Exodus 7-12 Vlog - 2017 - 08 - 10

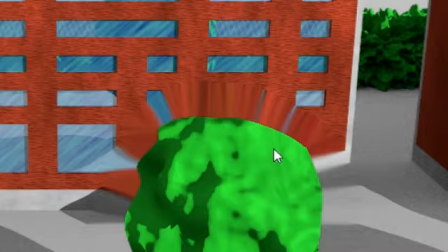It just doesn't work very well. So if you do follow the tutorial, if I get to do one, it'll pretty much only be useful to you if you render out in full HD and you use this for full HD.
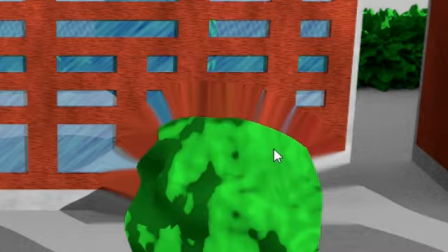Which isn't an issue. I mean, if you only render full HD versions of the shots that you have this in, and then you take it back to a lower resolution, let's say you want to do a 50% resolution upload,
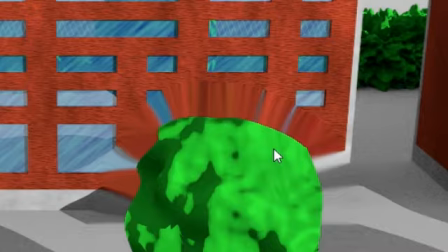then it's not a problem. But yeah. So I'm very thankful for this. God is super awesome. The second he showed me how to do certain things or whatever, I made notes of it and just did it later.
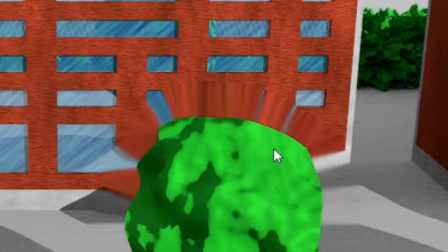So hopefully we'll get to a tutorial, which is absolutely what I would love to do. I would love to do a tutorial on this. So anyway, getting back to Exodus itself, where stuff like this would actually be required.
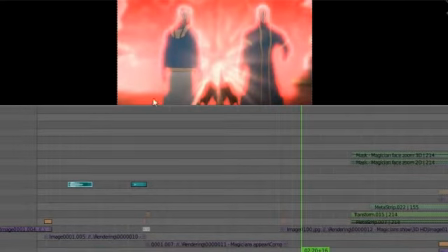So you guys remember this shot over here. This was where I applied the previous defocus node.
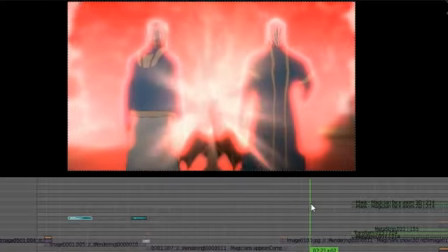You can see that the cloud is out of focus and they're in focus. And then the focus shifts, but the focus doesn't truly shift.
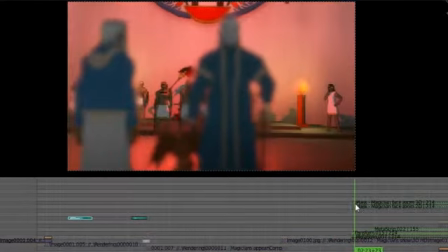The focus just fades. It's like a slideshow. It's not supposed to be a slideshow. Well, it's okay.
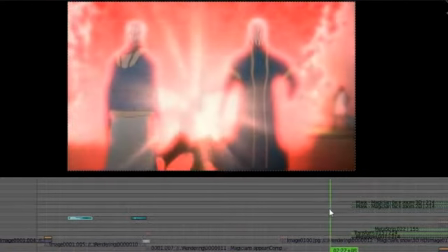You know, doing a slideshow is okay. Most people won't know the difference, but I know the difference. And now you guys who watch the vlogs know the difference.
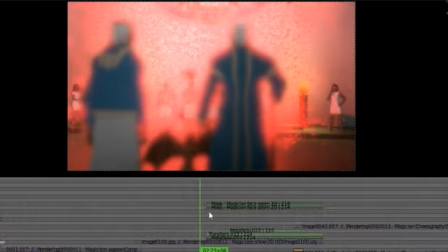So getting the node to work correctly is absolutely vital for shots like this.
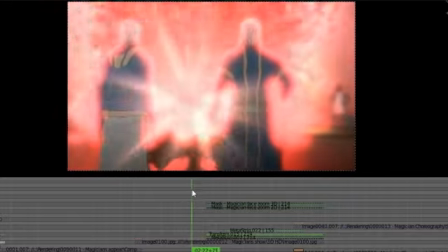It really is. It's a nightmare if stuff doesn't work right. Now you can see that the result is good here, but it does have some issues.
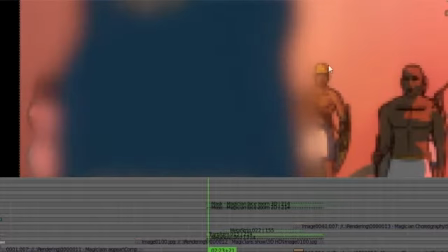Like I spoke in the previous vlog about this little problem over here where the fade stops. It goes too far and it stops too suddenly. It's not good. It's really, really not good.
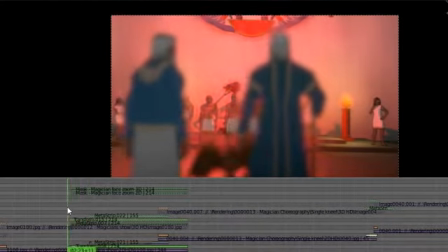Now for this shot being so short, it doesn't matter because you don't have time to notice any issues.
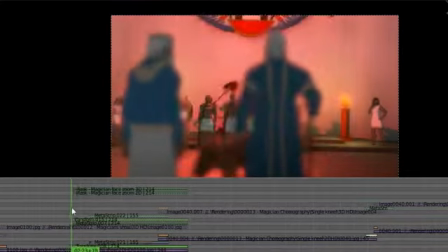It's too abrupt.
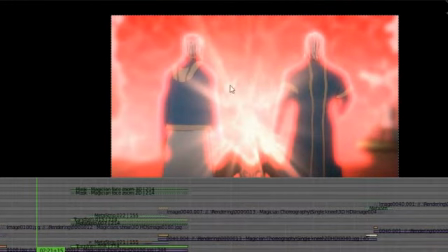Plus, there's also this issue with the beams creating this focused area over here, which doesn't matter to me because I really think it's a cool effect.
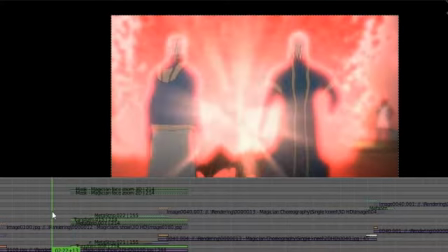But it's technically not correct. But that's not the node's fault. That's my own lack of understanding as to how to make it work.
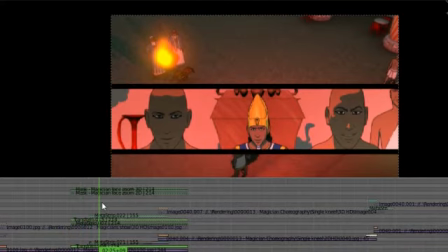So anyway, that was absolutely fun. So now we get to this week's work. But before I show you the actual footage for this week, I want to show you guys 2 sound effects that I did this morning for Exodus.
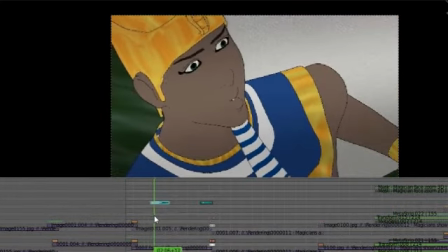And it's here where Pharaoh whistles or goes ooh. I prefer to make it a whistle. And of course, he snaps his fingers. So I recorded the whistle and the snap. So I'm going to play you guys that right now. Isn't that cool? Love it. It's so cool. I don't even know if, sorry. I don't even know if it's going to make it into the final. The point is just that the snap, I believe, has to be there because it's such a pivotal cue for the magicians to appear. As for the whistle, if music becomes the dominant focus of the scene, the whistle isn't necessary, or it will just be at a very, very low volume. All this stuff all the audio work is in the air while the video is being finished.
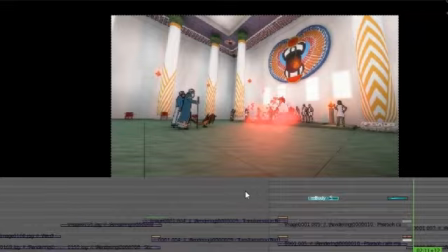I can do basic stuff like, for example,
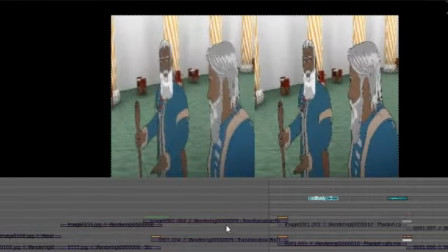here at the start where we had like that heartbeat thing going to trigger the action sequences, so to speak.
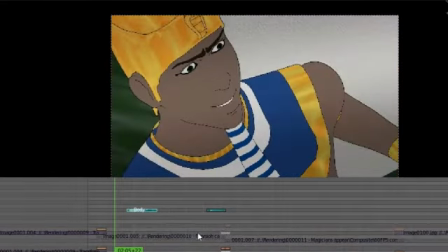That was necessary. So anyway, getting to this week's footage.
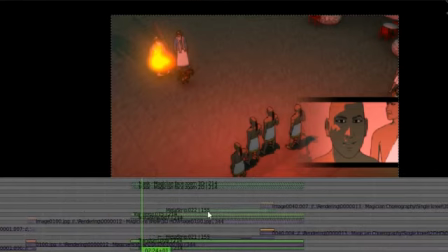So last week I stopped about halfway through this shot.
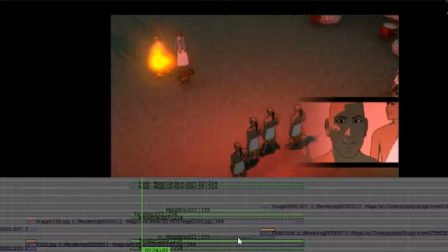It ended over here. Let me just turn off this week's stuff so I can focus on that. No, this has to be on, and that can be hidden.
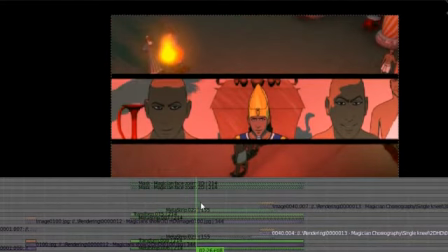So basically what I did was I took you guys through the shot, and the shot went all the way up to here, and I told you guys that I might stop it over here,
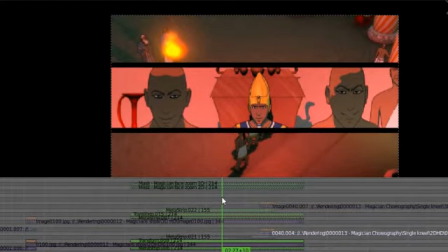about halfway in, because it's too long. And that's exactly what I did. So I'm going to show you what that looks like as I go through the
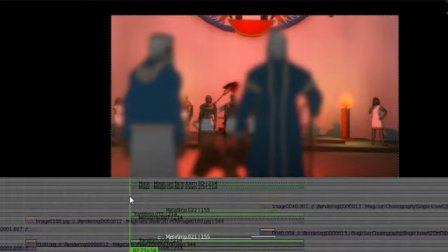new stuff. So basically what I wanted to do was to create a small moment of tension with well, not really tension, just to sort of like a build-up,
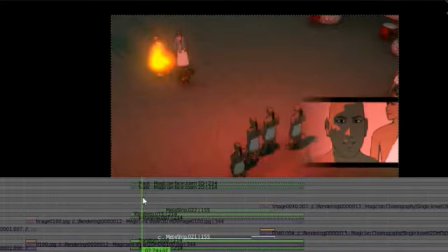with the magicians appearing, them having a sort of a standoff,
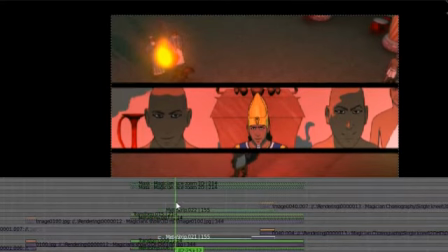and of course then the standoff kicks in,
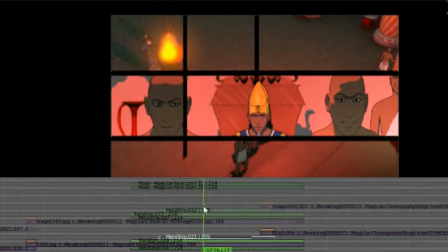but with the magicians taking physical action, which is why these lines are coming in to split the screen again. In this sort of a stick tapping situation, I need to up the brightness for these.
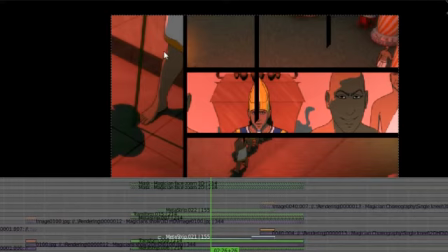It's just their shadows and the sticks are dark, and it's, yeah, sometimes atmosphere is not atmosphere, it's just plain dark. So basically what happens is every magician taps down, and then the first one comes in.
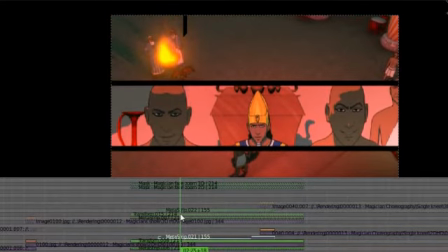Now the animation for the magicians on the basic level has been, or not the basic, let's say it was about 80% finished, little less than 80%. Finished last week, and I started rendering it. I think it was even before the vlog, because that became one of the thumbnails.
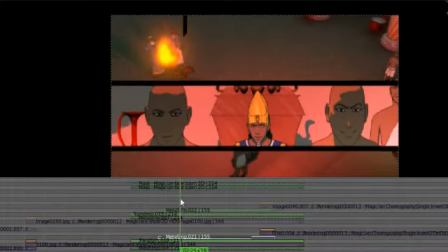You remember seeing this sort of thing in the thumbnail.
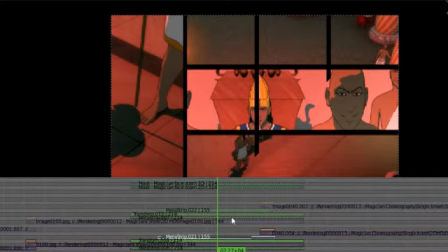It was actually this very part of it. So I had only started rendering the feet or something last week.
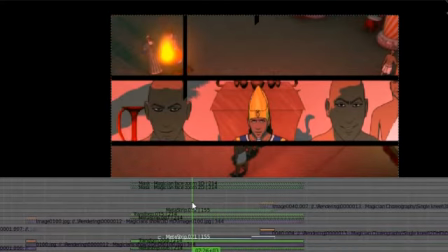So anyway,
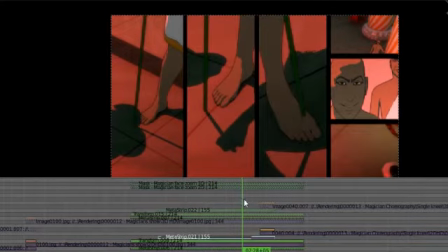I finished rendering these, and they also became part of a full shot where the magicians, do their whole thing, and I tried to shoot it in a creative way, and it just didn't turn out very well overall. So I knew that even from the beginning that I wanted, from the beginning of the shot,
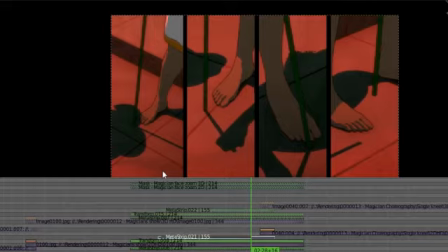I felt it would be better to focus on some of the magicians in some creative way, whether either cut together or, it's the one and then the other and then another, and, that sort of like a montage.
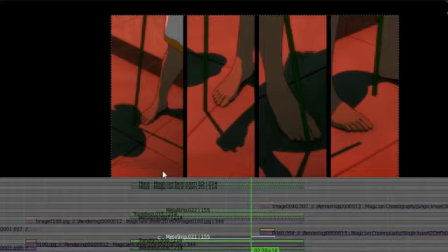But the montage thing didn't really pan out, unfortunately. So anyway, oof. Full of coughs this morning. So anyway, what I did was I went with a single kneeling magician and a single standing magician. You'll see what I mean by that in a minute.
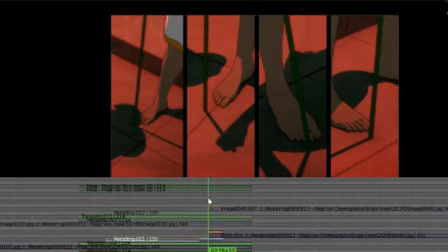Which is what I felt led to do, and I really believe that that's the best option in this case, at least for this particular choreography.
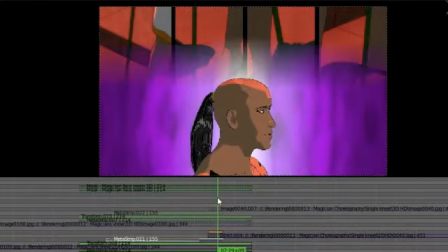So what happens is he comes in like that, and he prepares for his throw, you could say.
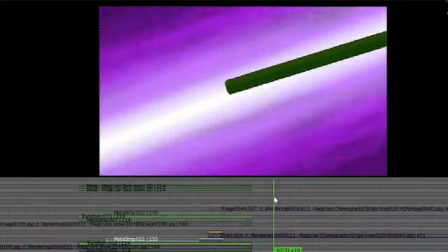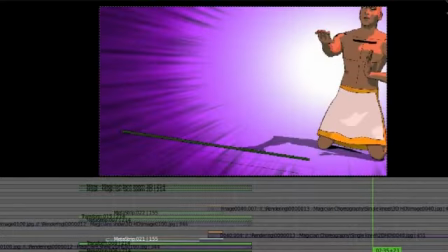He levitates it, and boom. He throws it.
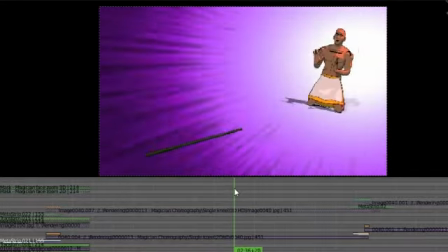So anyway, and then he pushes it, and it calls it a little bit backward, and
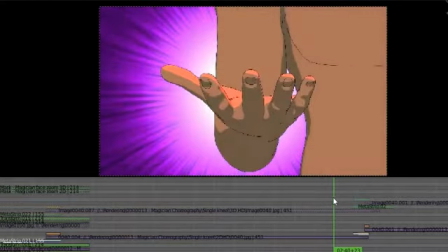starts in the transformation process, which also functions as a
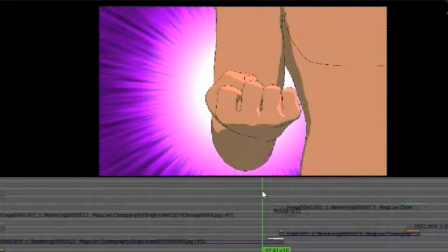transitional point into the next standing magician.
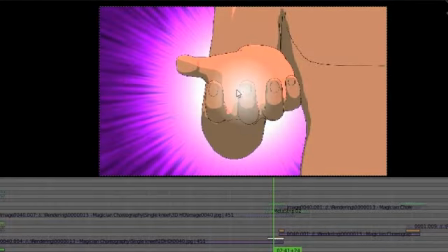Love that. Now that wasn't even animation. You can see that it comes out of the nail instead of out of the hand, but there's nothing I can do about that. That's just the way Blender works. It works from the very center. I tried to center the hand, but it didn't just go so well.